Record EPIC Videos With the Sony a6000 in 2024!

I just want to give you one more quick little bonus tip, which is when you're recording a video, if you want to really make your subject look awesome and really blow out that background,
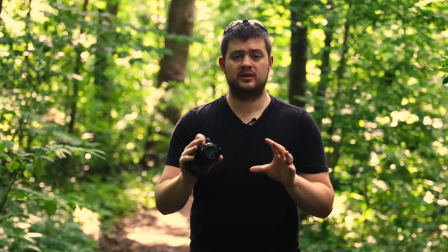250s
really make your shot look good, you're going to want to back up and zoom into your subject. You can already see how much nicer the shot looks.
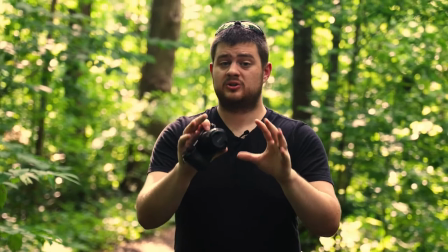258s
Everything's blown out behind me. It's a real crisp image. This is called changing your focal length is what zooming in is called with these kind of lenses. Now, this is something you really want to experiment with to see what kind of focal lengths you like shooting on and what the different focal lengths are doing to your videos. Just play around and try zooming in and zooming out and seeing what that's doing to your image. My second tip for you is to shoot in slow motion.
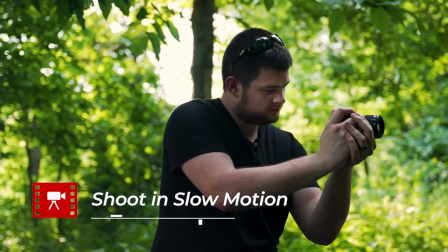279s
Slow motion always makes everything look better. Especially with a camera like this that doesn't have any in-body stabilization.
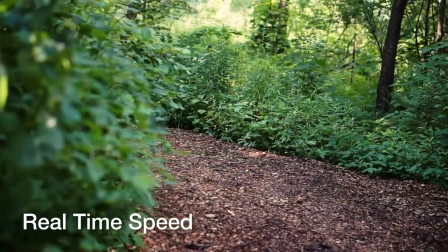285s
That slow motion is going to help take out the shakiness from your shots and give it a real smooth look. Normally when you shoot video you're going to be shooting in 24 frames per second. That's going to give you a really nice natural look to your footage. But when you want to shoot in slow motion, you want to shoot in higher frame rates and then play that back in 24 frames per second, and that's what gives you the slow motion look.
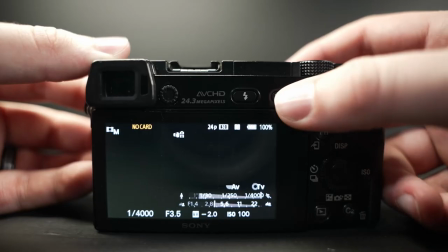306s
So on a camera like this, the a6000, it's gonna let you shoot at 60 frames per second at 1080p.
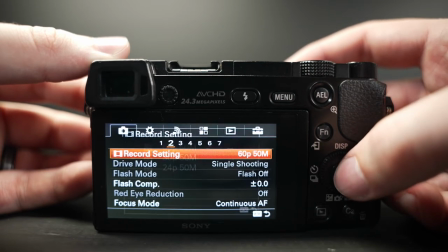311s
You can then slow that down to 40% speed and get a really nice looking slow motion effect.
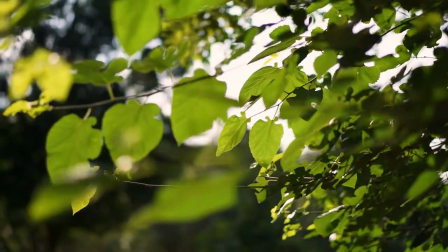317s
Now I know frame rates can be kind of confusing, that's why I'm working on a video right now all about the ultimate guide to frame rates to help you make better videos than using the correct frame rates. So make sure you follow and subscribe so you get a notification when that video comes out, or go check the channel now and see if it's already up by the time you're viewing this. The next thing that you wanna do to get awesome videos off your A6000, which really has more to do with the old process of making videos in general than this camera specifically,
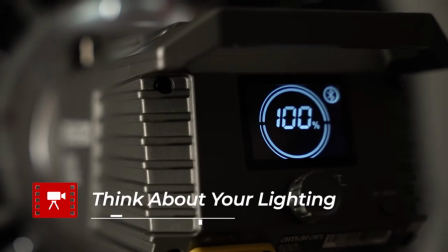343s
but it's to think about your lighting and take your lighting really seriously. Lighting can be one of the major things that sets the professionals from the amateurs. You wanna make sure you give it a lot of thought before making your videos. In an indoor environment like this, where you're gonna set up lights, One of the easiest ways to get a real professional look is by using the three-point lighting setup. With just three lights, you can get footage that looks like this.
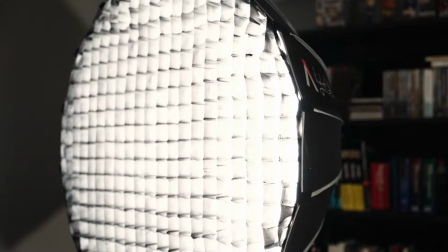364s
First, you're going to position a light a little bit off to the side from your subject to give you a nice key light that's going to be your primary light lighting the subject.
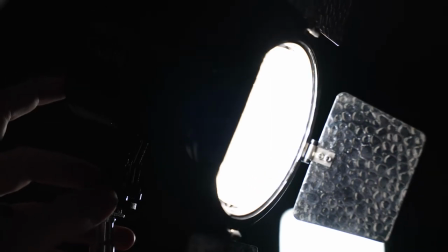372s
Then you want to put a light behind them, somewhere around directly opposite of your key light. This is called your hair light and it's going to give you this really nice outlined look, this outline that you can see on my right side here. Now, that's going to create a shadow on the right side of my face in between where the key light ends and where the hair light ends. The shadow is what we're looking for because shadows create depth and depth always makes your images look better. Now, the last thing that you want to do, which I now realize that I forgot to do for this video up to this point, is you want to light your background. If you don't light your background, you're just sitting on an empty void like I have been this whole video. Lighting your background will bring more definition to your video and give you a higher quality image. Hence why normally you would do that from the start of the video. Now for your three lights you can use professional lighting if you want or you can just use lights from around your house like a desk lamp to recreate the look.
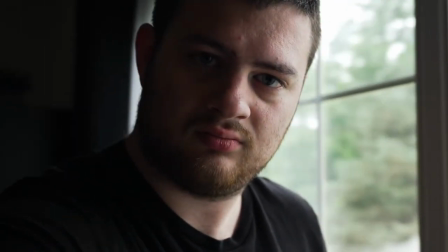424s
You can even just use a window as a key light and forget about the other two if you're in a pinch. Now when it comes to outdoor natural lighting the biggest thing you want to think about is the position of the Sun. Generally you're gonna want the Sun positioned behind your subject like it is now. If you position the subject so that they're looking into the sun, then you're gonna start getting weird shadows under their eyes and it's not gonna be flattering to the face.
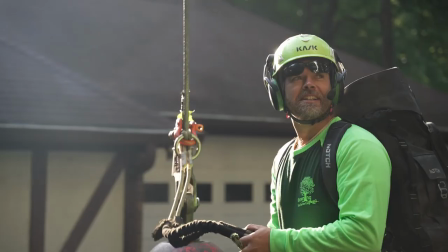445s
You want to position the Sun behind them so that they're comfortable looking at you and so that the Sun gives them a nice rim light like you see here and in these clips here. Now the best time to do video is first thing in the morning or late in the evening when the Sun is lowest in the sky so that you can position it behind the subject.
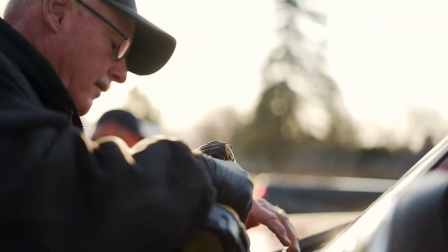461s
This is called the golden hour from about 20 minutes to an hour before the Sun goes down or after it comes up.
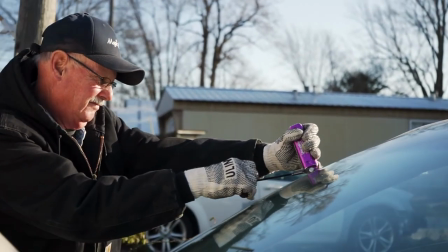466s
This is when you're going to get your best shots that are going to look absolutely fantastic. The worst time you can shoot is 12, 1, 2 in the afternoon when the sun is directly overhead. You're going to get weird shadows under the eyes and everything's going to look terrible. You can do it if you have to, but if you can, shooting first thing in the morning or late at night is absolutely going to give you the best experience and the best footage for your videos.